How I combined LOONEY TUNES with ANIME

Hello, my name is Riley Lockett. I'm a 2D animator, and I spent about 2 weeks of my life creating this.
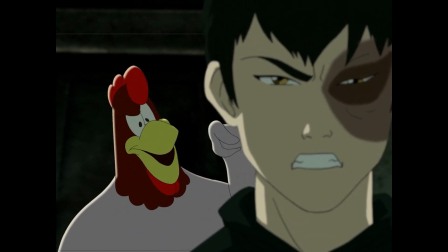[0:08] Now, see here, I say, see here, son. You got an Ice Cube's chance in the Louisiana summer of your pappy ever giving you your honor back,
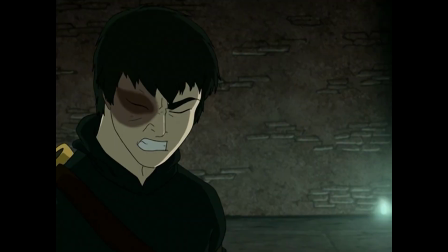[0:15] so knock it off with chasing the Avatar and start asking that there knucklehead you see in the mirror who he is and what he wants out of life.
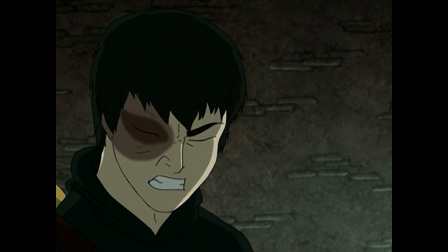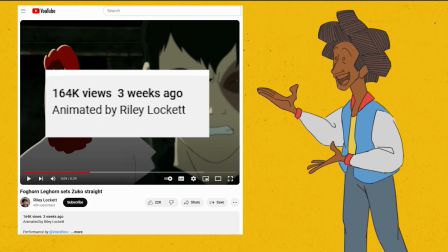[0:27]
This 30-second joke was seen by way more people than I expected, so I thought it would be fun to show my full process,
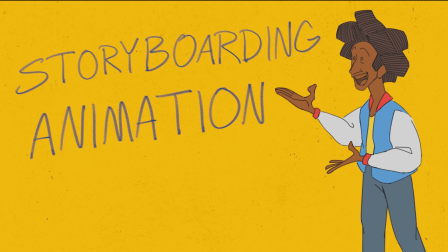[0:33]
from the first idea to storyboarding, rough animation, compositing, and the animation programs I used. This may seem pretty complicated, but I think anybody can do something like this, especially after I teach you how.
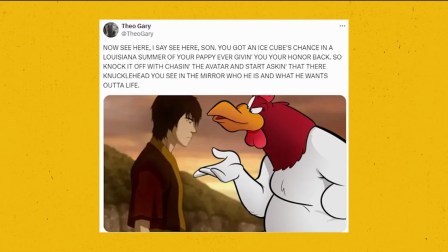[0:46]
This all started with a tweet.
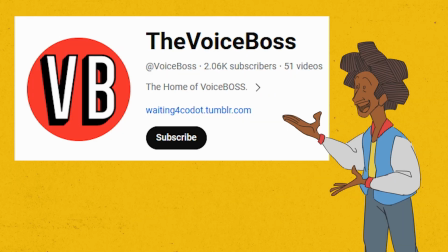[0:48]
Then Voice Boss uploaded a TikTok video of himself performing this meme with his great Foghorn Leghorn voice. I wanted to make an animated meme like this ever since I saw this great video by Liam Funk.
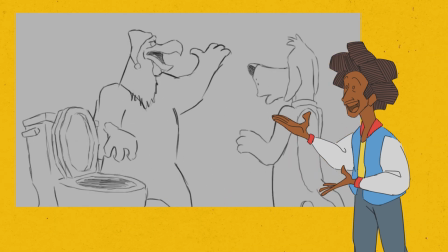[1:00] I say you're pissing too darn loud, boy. It's late at night and you're pissing right in the center of the bowl like you're frying chicken in there.
So this seemed perfect. My idea was to integrate my animation of Foghorn Leghorn into the actual scene from Avatar seamlessly.
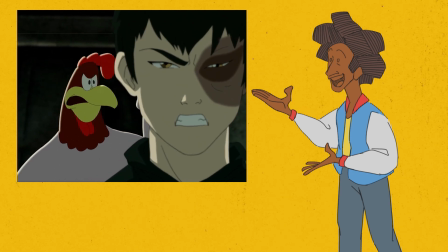[1:16]
I wanted it to look so convincing, someone unfamiliar could actually think he was a character in the show. First thing I did was choose which scene from Avatar I wanted to insert Foghorn.
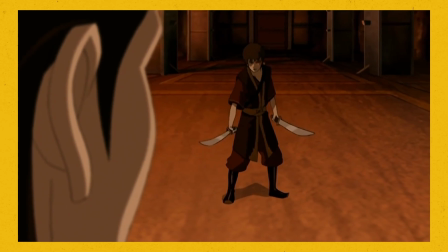[1:27]
I knew I wanted it to be one of the most dramatic scenes in the show, so seeing a talking rooster there would be extra funny.
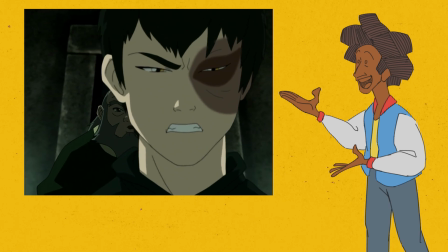[1:33]
I decided on this scene from Season 2, Episode 17, Lake Laogai, a major turning point in the show.
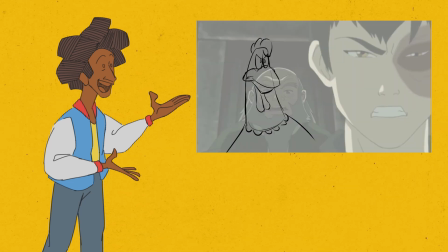[1:40]
The first step of actual production was the storyboard. I took a screenshot of the scene and drew my storyboard on top of it so I can make sure the eye lines matched.
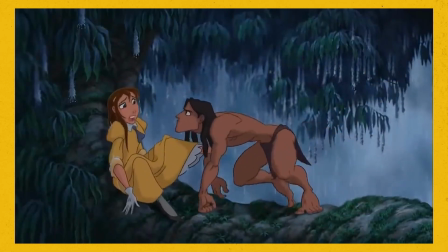[1:49]
Matching eye lines is an important aspect of making two animated characters feel like they're interacting with each other.
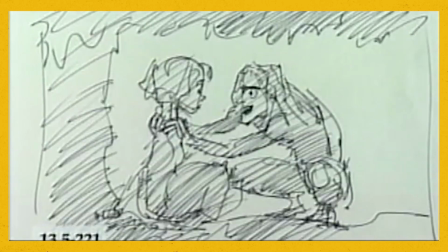[1:55]
This storyboarding phase is also for blocking out key poses and timing them with dialogue.
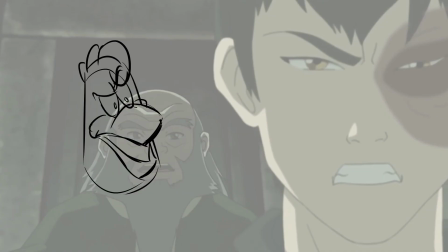[2:01] Now, see here, son. You got an Ice Cube's chance in the Louisiana summer of your pappy ever giving you your honor back,
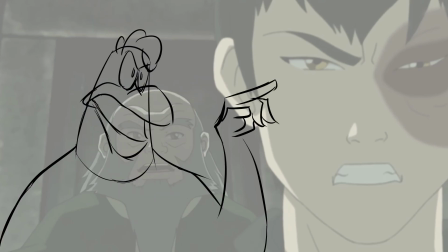[2:08] so knock it off with chasing the Avatar and start asking that there knucklehead you see in the mirror who he is and what he wants out of life.
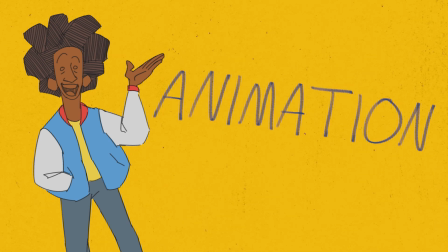[2:15]
After I got my storyboard down, I moved into rough animation. I wanted Foghorn Leghorn to be as on model as possible.
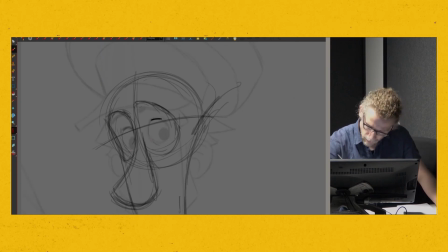[2:22]
On model means an animation is consistent with the character design. The animation styles of Looney Tunes and Avatar are pretty different.
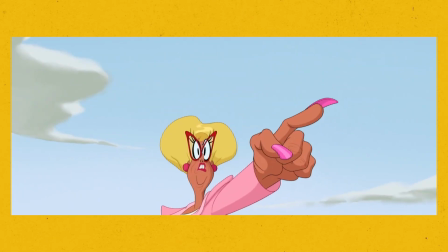[2:30]
Looney Tunes often stretches and exaggerates their characters for the sake of comedy.
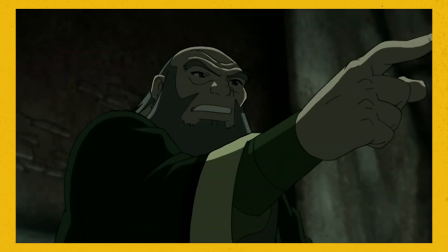[2:34]
Avatar will sometimes do this for a joke or two, but their characters are far more consistently solid from scene to scene.
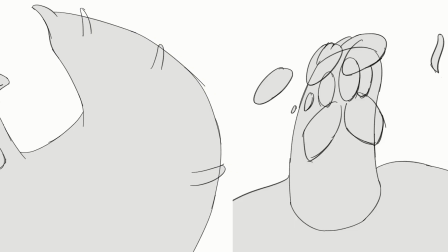[2:41]
I decided to add a few off-model frames, like smears and doubles for quick movements, but I kept them more solid overall to match the Avatar style.
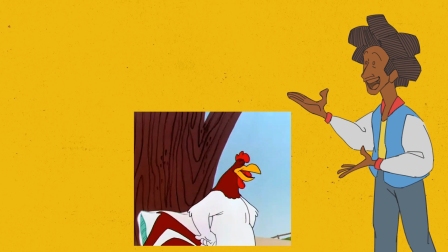[2:50]
I'd never drawn Foghorn Leghorn before, so I researched some old Looney Tunes episodes as well as some character sheets I found.
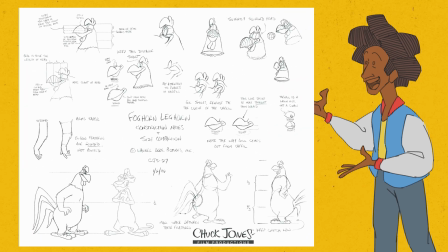[2:57]
Character sheets are a great tool for artists to keep their animations on model.
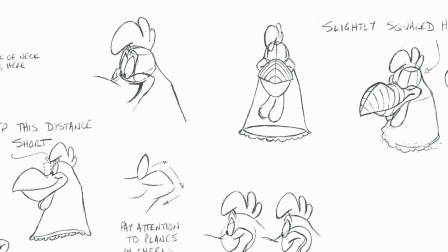[3:01]
They show the character from tons of different angles and have lots of notes on the correct ways to draw them.
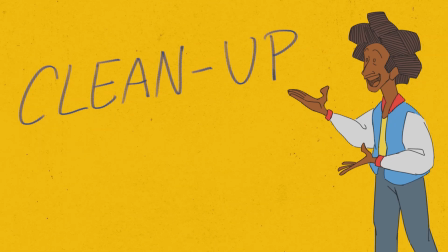[3:07]
Next was cleanup. This is where I redrew the rough animation using sharp, clean lines. I wanted the line art to match Avatar, so this stage took by far the longest. I'm not as experienced in this style of cleanup.
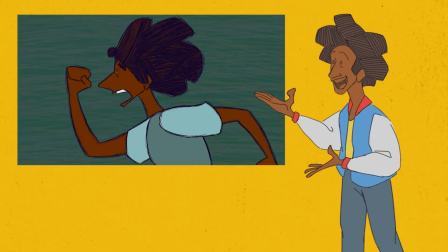[3:19]
Most of my previous animated projects had looser or rougher line art, so this was an excellent learning opportunity.
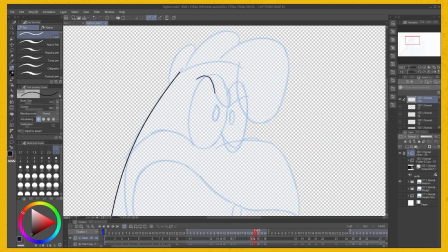[3:25]
The program I was using to animate, Clip Studio Paint, has an excellent set of tools for cleanup animation. You can make pixel-perfect strokes using their line, curve, and pen tools. Clip Studio Paint is used by a ton of professional anime studios, so it was great for emulating a style like Avatar, which is influenced heavily by the anime aesthetic.
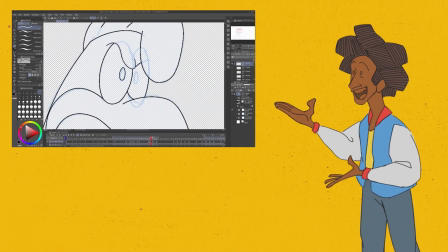[3:44]
If you want to learn more about cleanup animation in Clip Studio Paint, I suggest watching this video by Chang,
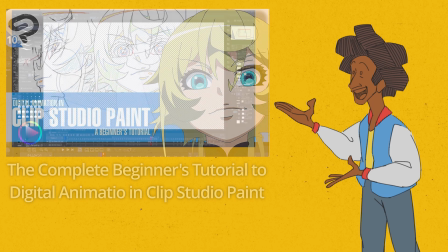[3:50]
an animator who's used the program on multiple anime you might have seen. After a long week, I finished cleanup animation. The last animation phase is color.
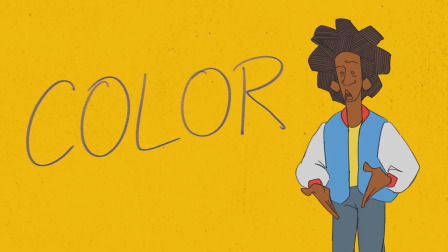[4:01]
I knew if I wanted to convincingly put Foghorn Leghorn in Avatar, I needed to match his color with the scene.